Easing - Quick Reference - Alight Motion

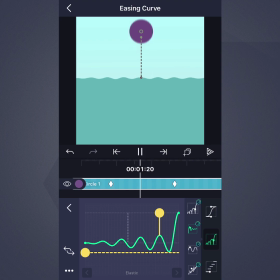As usual, you can tap this button to reverse the rate of change, causing the animation to start with an elastic oscillation rather than finishing with it.
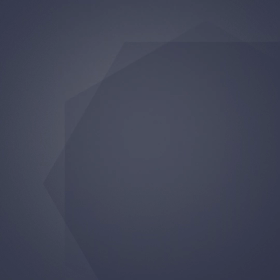Elastic easing is great for animating things that need to appear fluid, springy, or buoyant, such as a ball falling into water. It can also be used to evoke a fun cartoon-like feeling in simple animations
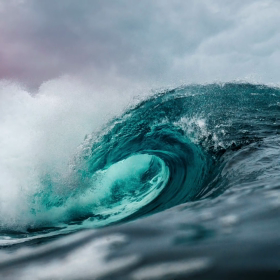or with position or scale to animate simple shake transitions.
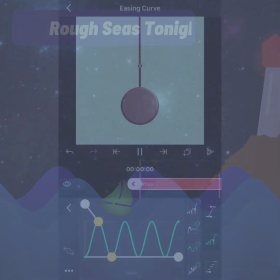Cyclic easing repeats the progression between initial and final values.
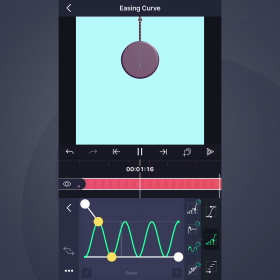It can be used to create an animation that cycles back and forth or even just a simple one-way repeating animation. Drag the easing handle to change between smooth or linear easing for each cycle.
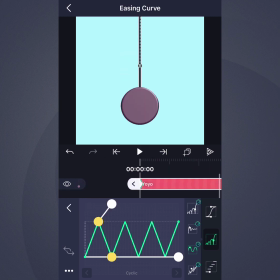Smooth easing is based on a sine wave, and linear easing is based on a triangle or sawtooth wave.
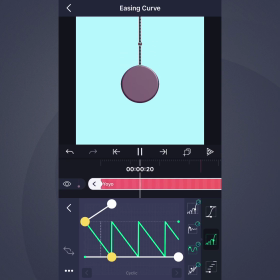Drag the bias handle to adjust the balance between the attack and the decay of each cycle.
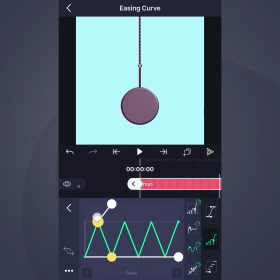Drag it all the way to one side for a simple one-way repeating animation. Finally, the frequency handle controls the number of cycles,
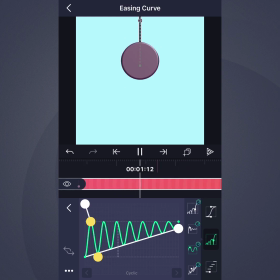and the damping handle controls whether the animation eventually settles into the final target value.
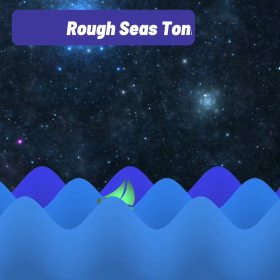Cyclic easing is very versatile. It is an easy way to loop any animation.
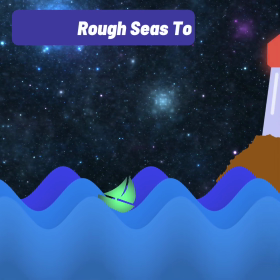A boat on rough seas, the color of a flashing siren, and the text on a scrolling sign are a few examples.
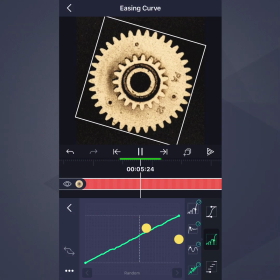Random easing introduces an element of controlled randomness to the progression of the animation, similar to the effects of Brownian motion. Drag the main handle up and down to adjust the magnitude of the random fluctuations, and left and right to adjust the frequency of the randomness.
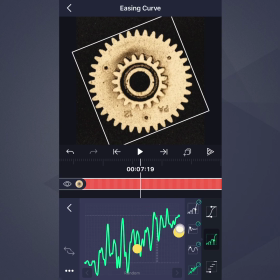Drag the seed handle up or down to tune the pattern of randomness.
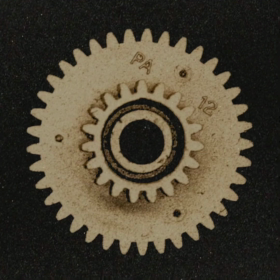Random easing can be used with opacity animation to create flicker,
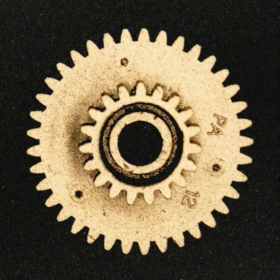or with position or rotation animation to add some roughness to movement, such as when animating old machinery.
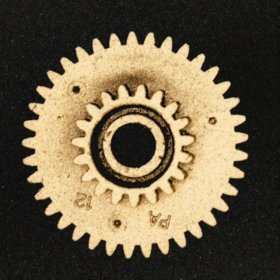It is also useful in low-frequency,
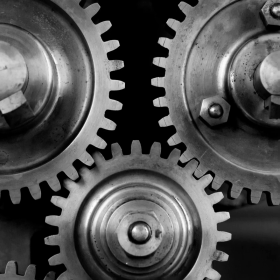high-magnitude configurations for animating wobbling or shaking motion or animating some kinds of shake transitions.
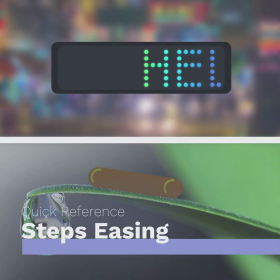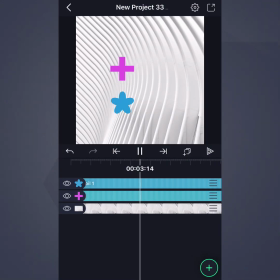Steps easing animates in discrete intervals rather than smoothly between the surrounding key frames.
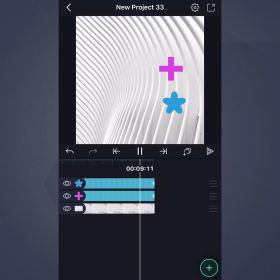It is somewhat similar to the time quantization effect but offers more control
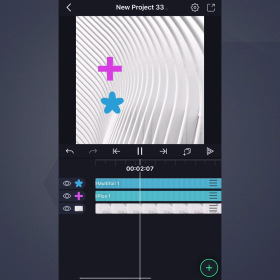and can be applied to individual properties rather than a whole layer at once.
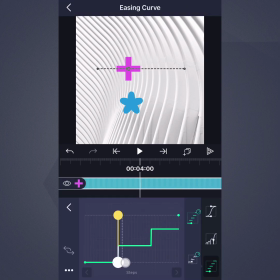Drag the main handle left or right to control the number of steps. Drag the easing handle left or right to control whether each step starts abruptly or gradually with easing.
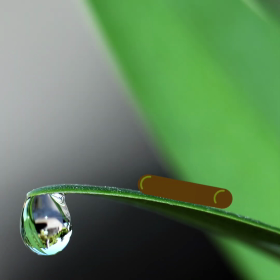Steps easing is useful for animating things that move in increments such as a
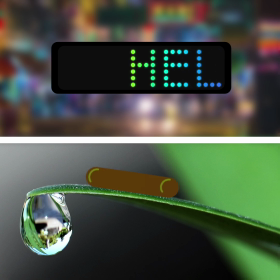worm inching forward or a marquee sign lighting up one bulb at a time.
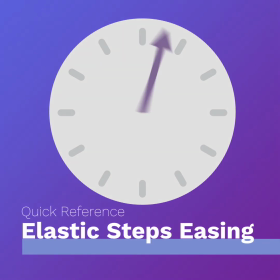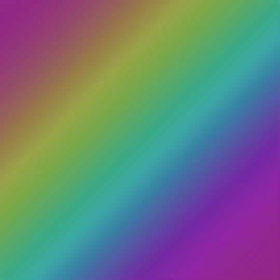Elastic steps easing is similar to steps but with an elastic bounce at the step rather than smooth easing.
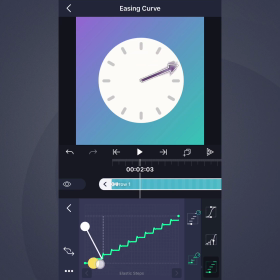Drag the main handle left or right to control the number of steps. Drag the easing handle up or down to adjust the amount of elasticity at the beginning of each step.
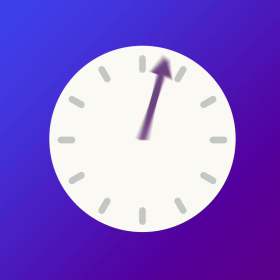Elastic Steps is great for animating mechanically stepped motion, such as the movement of an analog clock.
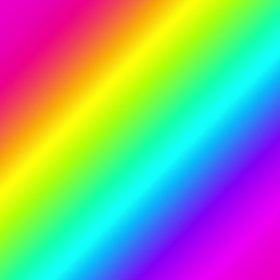It works well for other properties too, such as shifts in color or opacity.
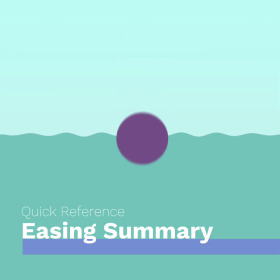Thank you for watching this video on a light motion easing types.
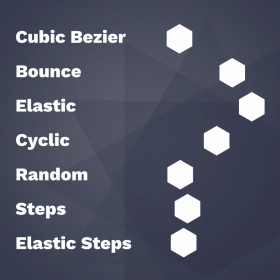Please try each of these easing types in one of your projects and feel free to show us what you make with a video link in the comments.
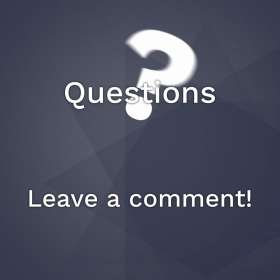If you have any questions at all, please feel free to comment on this video and we'll do our best to answer them.
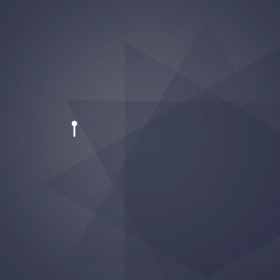If you haven't already, please be sure to like and subscribe for more videos about AlightMotion.